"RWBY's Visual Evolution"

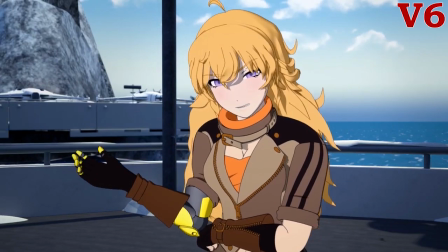[12:24]
Something else the crew added to environments was the use of matte paintings as backgrounds.
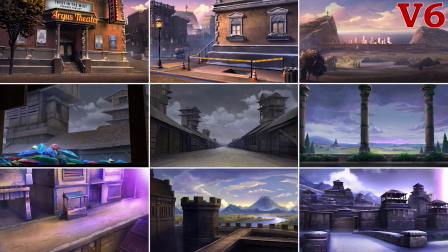[12:28]
All of these images are, well, flat,
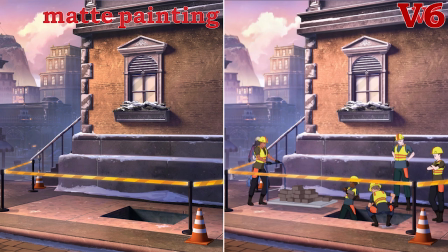[12:32]
but they're layered to allow for 3D assets to appear to interact with them to make it look 3D if the scene necessitates it.
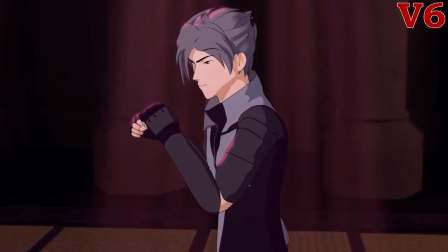[12:39]
For the most part, the compositing process in Volume 6 does not use a third lighting layer.
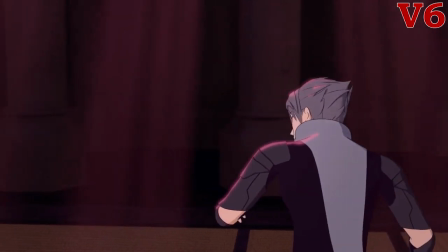[12:45]
It's there, but sparingly, so it's in this scene in Salem's Keep,
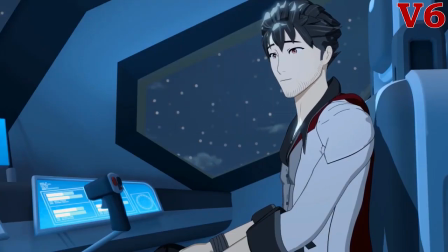[12:49]
and then again in the shots at the front of the airship, and then of Cinder and Neo in the finale.
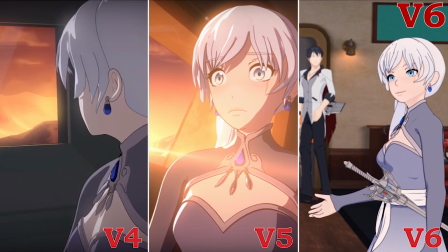[12:57]
So all in all, Volume 6 gets rid of the bloom effect, and instead uses depth of field to show characters' immersion with the environment.
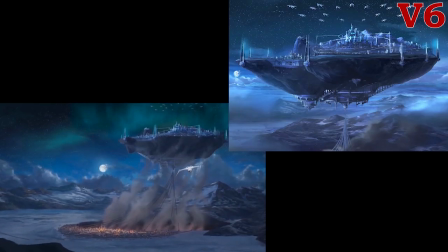[13:03]
It uses matte paintings, and it still uses a third lighting layer, but only sparingly, and for cases where it's very harsh or to add a certain tone.
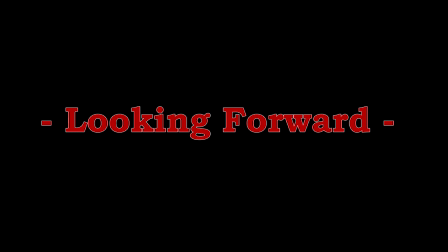As I go forward, now that I've looked at character models,
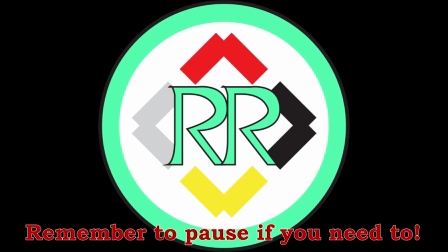[13:23]
environments, and lighting, I'm going to show how various overall comparisons for effects changed through volumes 1 through 6, because they didn't really have a place elsewhere in this video,
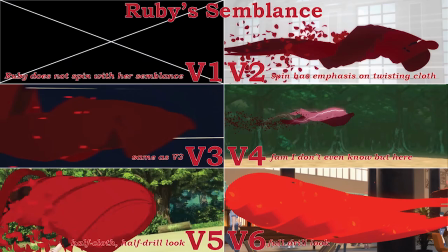[13:33]
so keep watching to see how aura, some environments, and then semblance effects, and other things have changed with every volume.
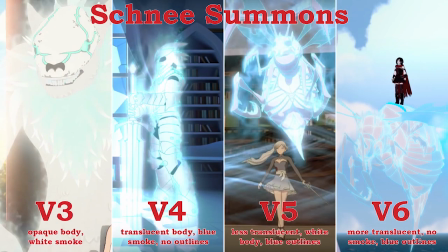[13:43]
All of this talk of look and aesthetics and
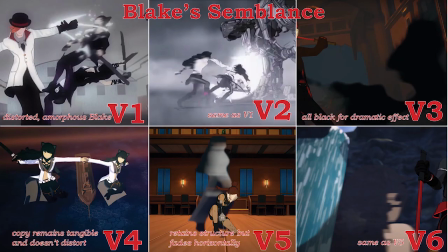[13:47]
visual identity matters because RWBY does not have any one distinct one.
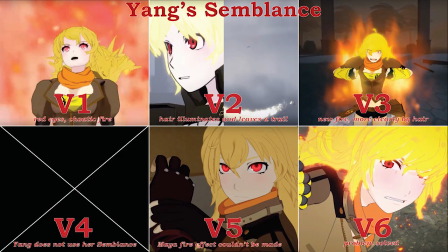[13:53]
Volumes 1 to 3 sorta share one, yeah, broadly, as do volumes 4 through 6 and likely onward.
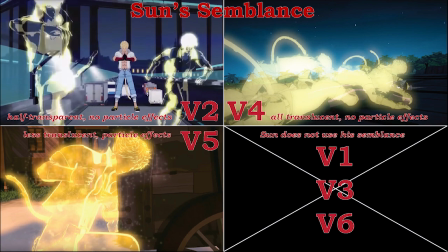[14:00]
But with a different pipeline for aesthetics and look every volume,
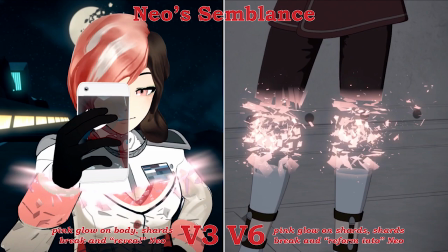[14:05]
amidst all these changes, RWBY hasn't found any one place to settle and just be.
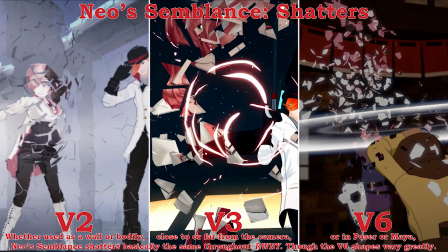[14:11]
You know, they're using every volume's pipeline to test different effects like bloom and depth of field.
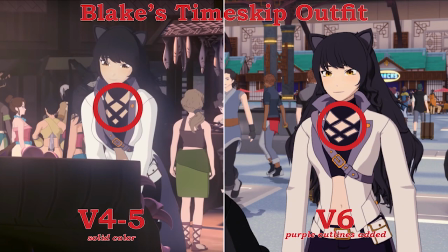[14:17]
But I do want to see it find its place. I want to see the crew stick with one visual identity for the show.
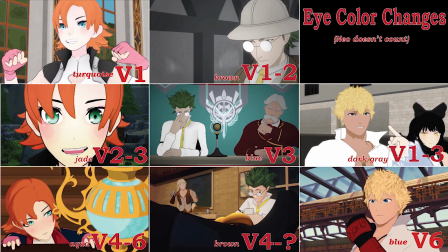[14:24]
I mean, we can't ignore that RWBY's identity has changed as RT Animations has.
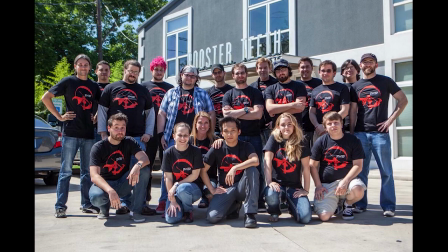[14:30]
Again, this was the Volume 1 crew,
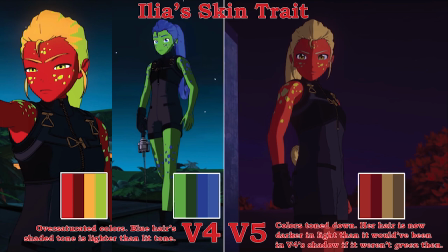[14:33]
and then the department got so big it had to leave the main Rooster Teeth facility to fit into its own space a couple years ago at this point,
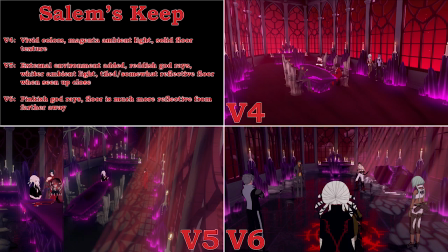[14:40]
and it's gotten a lot bigger since then when they hired a lot more talent for Genlock.
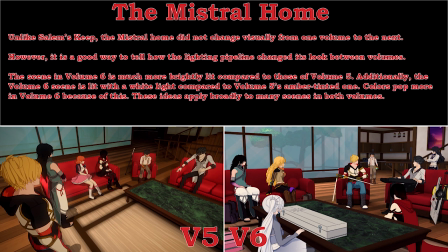[14:44]
Each volume reflects what RT Animation was at that time.
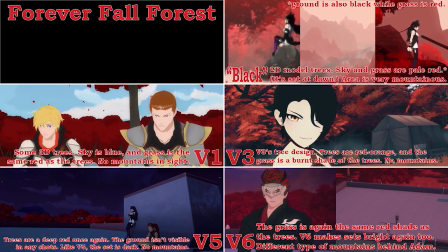[14:49]
But now that the department is settling, not growing too much at the moment, I believe RWBY should be doing the same for Volume 7.
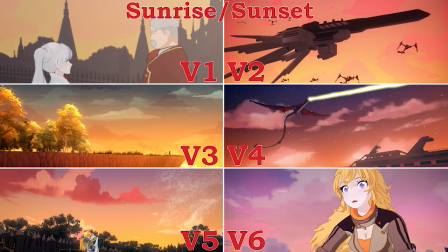[14:56]
But then again, on the other hand, with the entire department working on this,
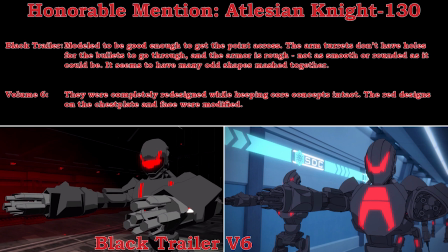[15:00]
they may be able to take leaps that they didn't have the time to before, so we'll have to wait and see.
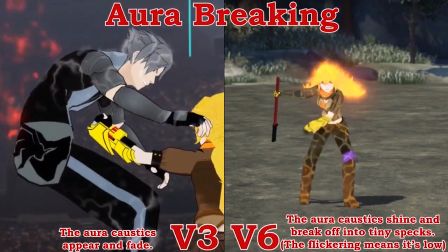[15:07]
Volume 6 is wildly different from Volume 1.
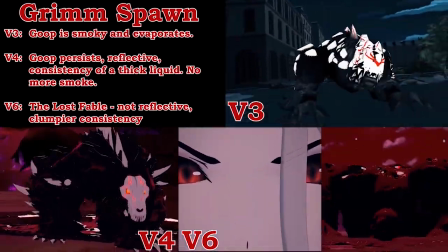[15:10]
And yes, a huge part of that is because of animation and fight choreography, but they're also not the topic of this video.
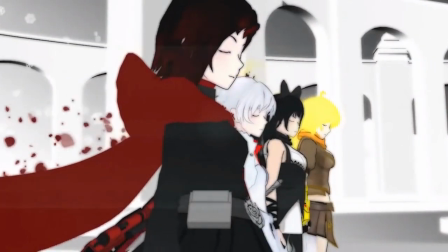[15:18]
In visuals alone, Remnant looks like an entirely different world now.
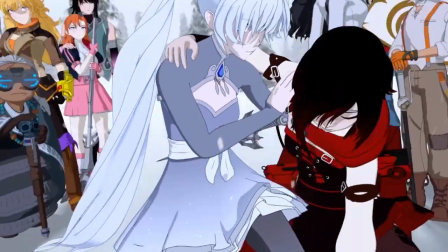In 2012, Rooster Teeth trusted Matsu to make this weird anime-looking show where sniper scythes exist.
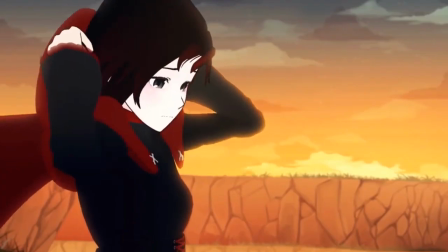[15:36]
And every year since, its look evolves.
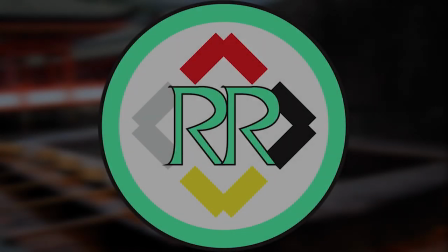[15:49]
Let me know what you think. I do plan on uploading semi-regularly, so if you want to see more like this or hear more of my take on the show,
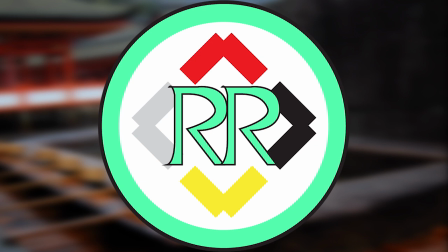[15:56]
please do like and subscribe and comment to let me know. I know, sure, YouTubers say that a lot, but when I do, it actually makes a difference, as I'm just now starting out on YouTube and I know you're not subscribed to me. I'm Rising, and this is some pretty cool stuff.